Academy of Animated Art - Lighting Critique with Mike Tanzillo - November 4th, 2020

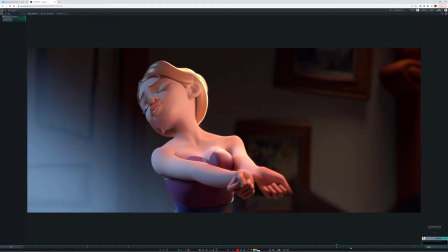3:36 i just saw flicker in there what was that weird
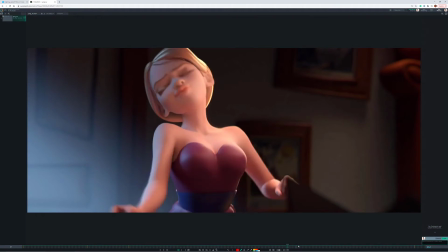3:42 little popping hair in there do you see that right if you look in here um you might just have to paint that out later that's a pretty common lighter
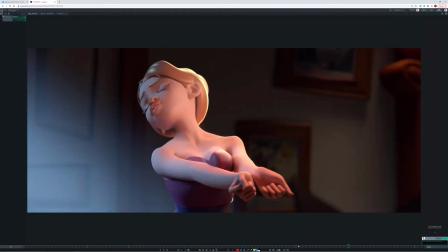3:49 task unfortunately um one of the things that's really drawing my eye is the like
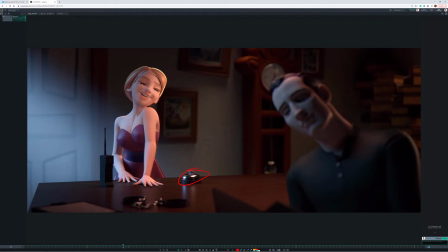3:57 the the light sources in the re reflection here i would turn off those light sources in the reflection just make them uh in their render settings you can make them not visible in the reflection and make sure it doesn't affect anything else but um you just don't want to pick those up too
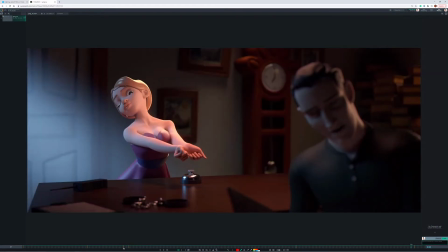4:11 too too much there uh but yeah the biggest thing would be getting getting his uh core skin tone into a more neutral if not a little bit warmer state and i don't know if that book is important to the dialogue but um
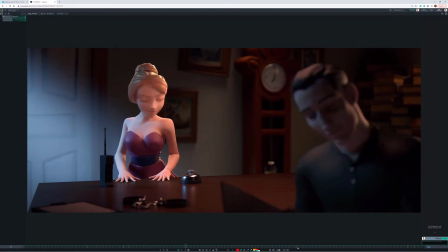4:24 we may want to read that a little bit more and
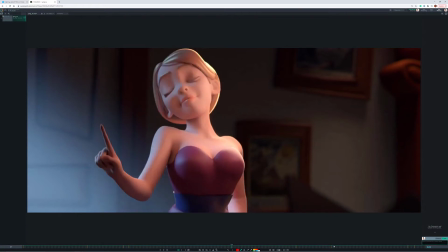4:29 also maybe keep it out of this shot uh it's a little distracting there you just turn that off i
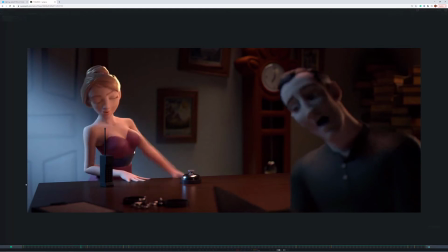4:40 think if there's anything else i think that's pretty good for that one though i
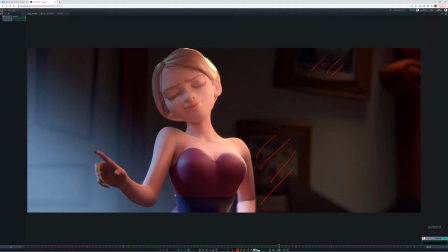4:47 mean you can play around too with getting a little reflection in these in these uh in these pictures if you want if not you can just pretend like there's no glass in there too and then that's totally fine
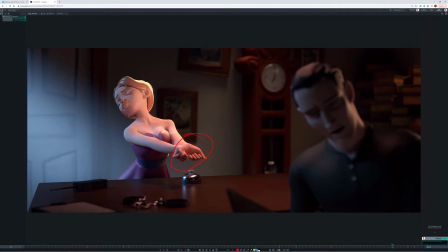4:56 um and then i would play up her hands a little bit here like the way that this light this rim light's hitting here it would be nice if it hit up here and here too because that that hand position is kind of important it would be cool to pick up and read that
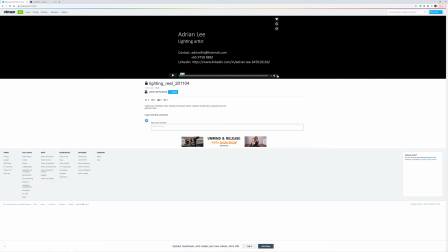5:08 as well but really good job there now i want to take a look at adrian's demo reel so i want to like i usually like to do these fresh
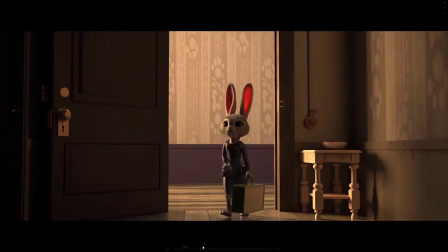5:16 as um as a new like as if i'd never seen it before And this is one of those,
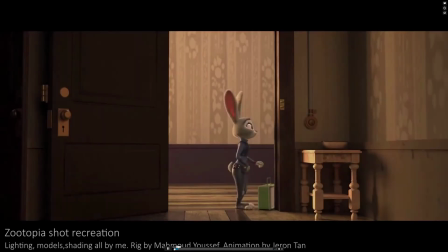5:23 like, you do a really good job of labeling it of what it is. Because if it was me, I'd be like, oh, this is just, like, oh, he lit on Zootopia.
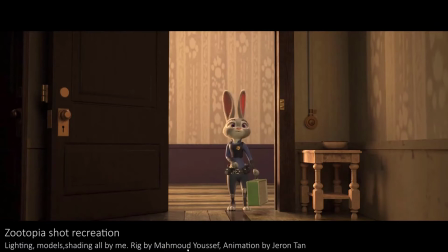5:30 But you've labeled it very clearly as a shot recreation. I don't think that you need all of, I think you can, I think you can leave off the second part about the rigging and animation help by these two guys.
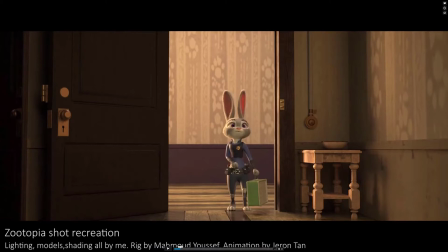5:43 It's really nice of you to include them, but it gets a little wordy down here. And it would be nice to just, to just be able to focus on lighting models and shading all done by me.
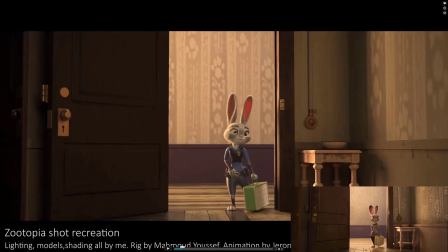5:51 I think that's really good. In terms of, I don't know if you want actual lighting notes on this or not. I mean, the setup is pretty good. It's just the character's core color herself doesn't quite look right. She's a little bit warmer in this shot. There's a little more light hitting onto this wall here.
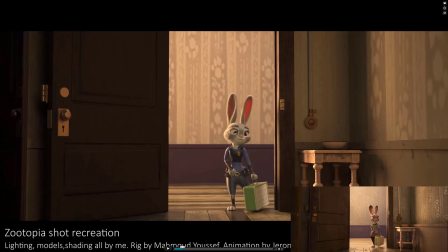6:11 There's more shaping in there. The ground's a little bit brighter. The background's a little bit brighter. A little more shaping on the door here. So I don't know if you have the ability to go back and tweak that stuff. but if not, I wouldn't worry too much about it. This is, it's, this is a really, really good shot.
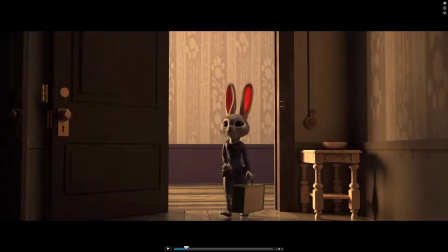6:25 Also, her eyes are a little bit, a little bit janky too, in that, well, a couple things.
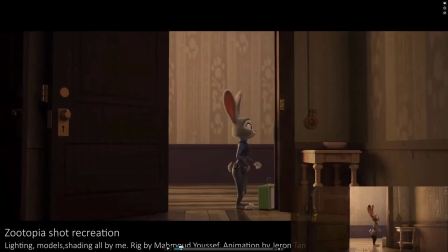6:33 One, when she blinks,
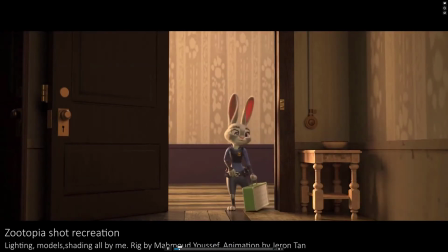6:36 I think, let's see if that's, yeah, her, her eyelids are a little bit bright, and they kind of stand out to me there, and also, like, there's a bright eye ding in there
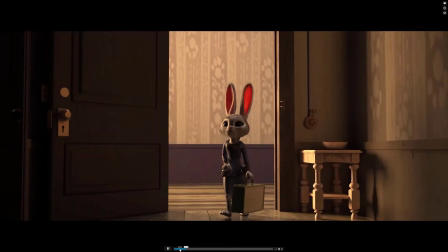6:44 that I would kind of tone down. For your breakdown, I think it's good,
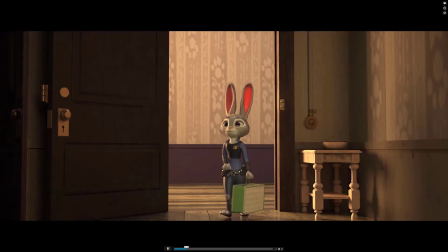6:49 but if there's any way to get rid of the matte line throughout i mean i guess it looks like an unmult pre-mult thing
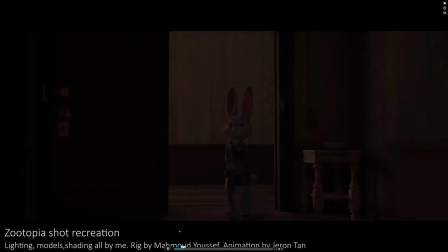6:54 like as you're going through the comp but i would just for the sake of making the clean image throughout
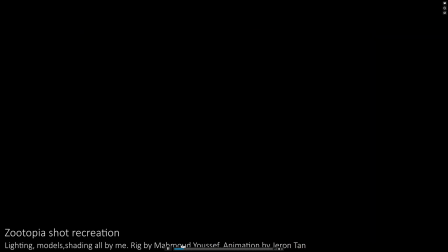7:01 and that those last couple swipes are a little fast bing bing bing
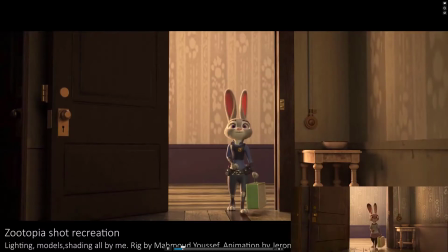7:05 bing bing okay it feels like they speed up maybe not also
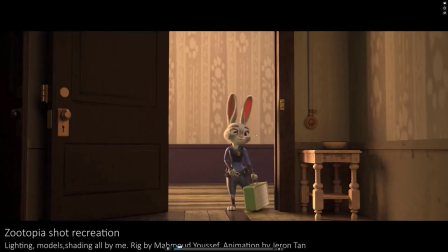7:13 i wonder if there's it's fine no i was gonna say because like this feels like it cuts all the way across all the way
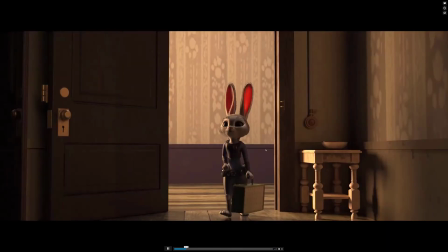7:18 across and like little bits on her all the way across all the way across all the way across maybe you can make that one in the middle feel like
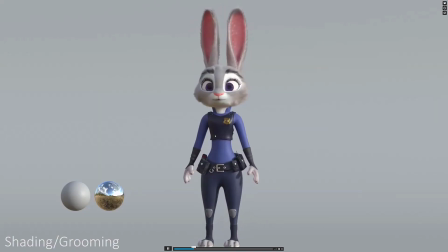7:24 it's all the way across this looks great um that looks really nice this looks really nice